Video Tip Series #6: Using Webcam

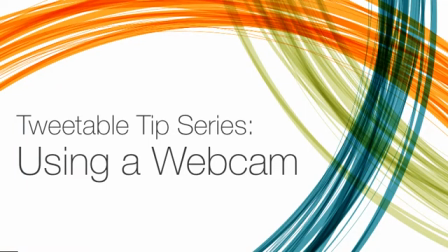0:00 If webcams are your primary method of recording videos, these tips will lead to a cleaner, more professional-looking final product.
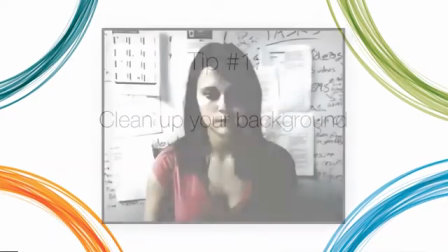0:08 Tip 1. Clean up your background. Posters or other wall decor can distract the viewer.
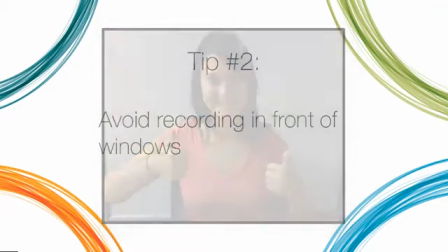0:14 Take down anything easily removable. Tip 2. Avoid recording in front of windows.
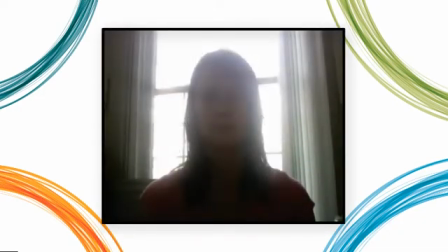0:20 When the webcam, or any camera, is facing a window, the natural light turns you into a silhouette.
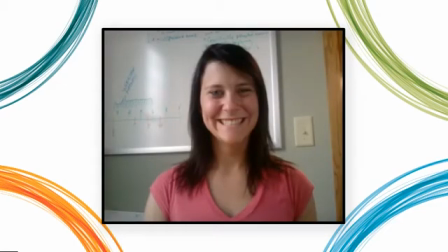0:26 Face the webcam away from the window for better lighting. Tip 3.
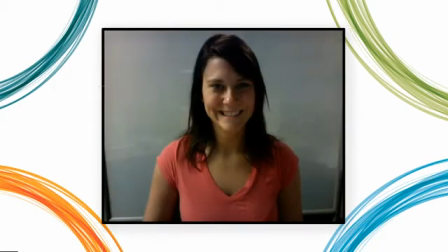0:32 Position the webcam correctly. Keep the camera eye level so your viewers aren't looking up at you.
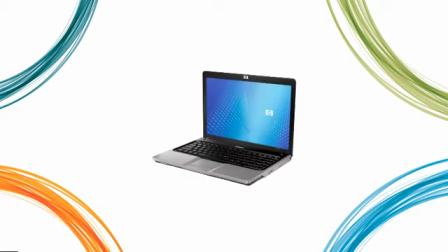0:38 If necessary, place your laptop on a riser of some sort. Nothing fancy is needed.
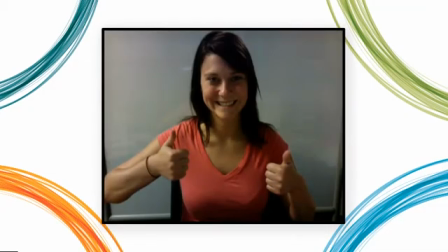0:43 A stack of books would do nicely. Either center yourself like this, or use the rule of thirds.
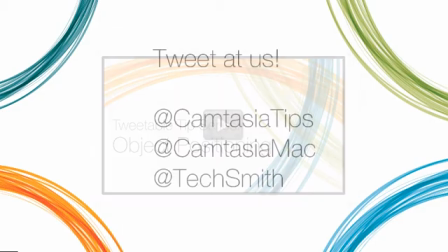0:50 See this video for information on that. Find these tips helpful? Have ideas for future videos? Let us know at Chemtasia Tips, Chemtasia Mac, or TechSmith.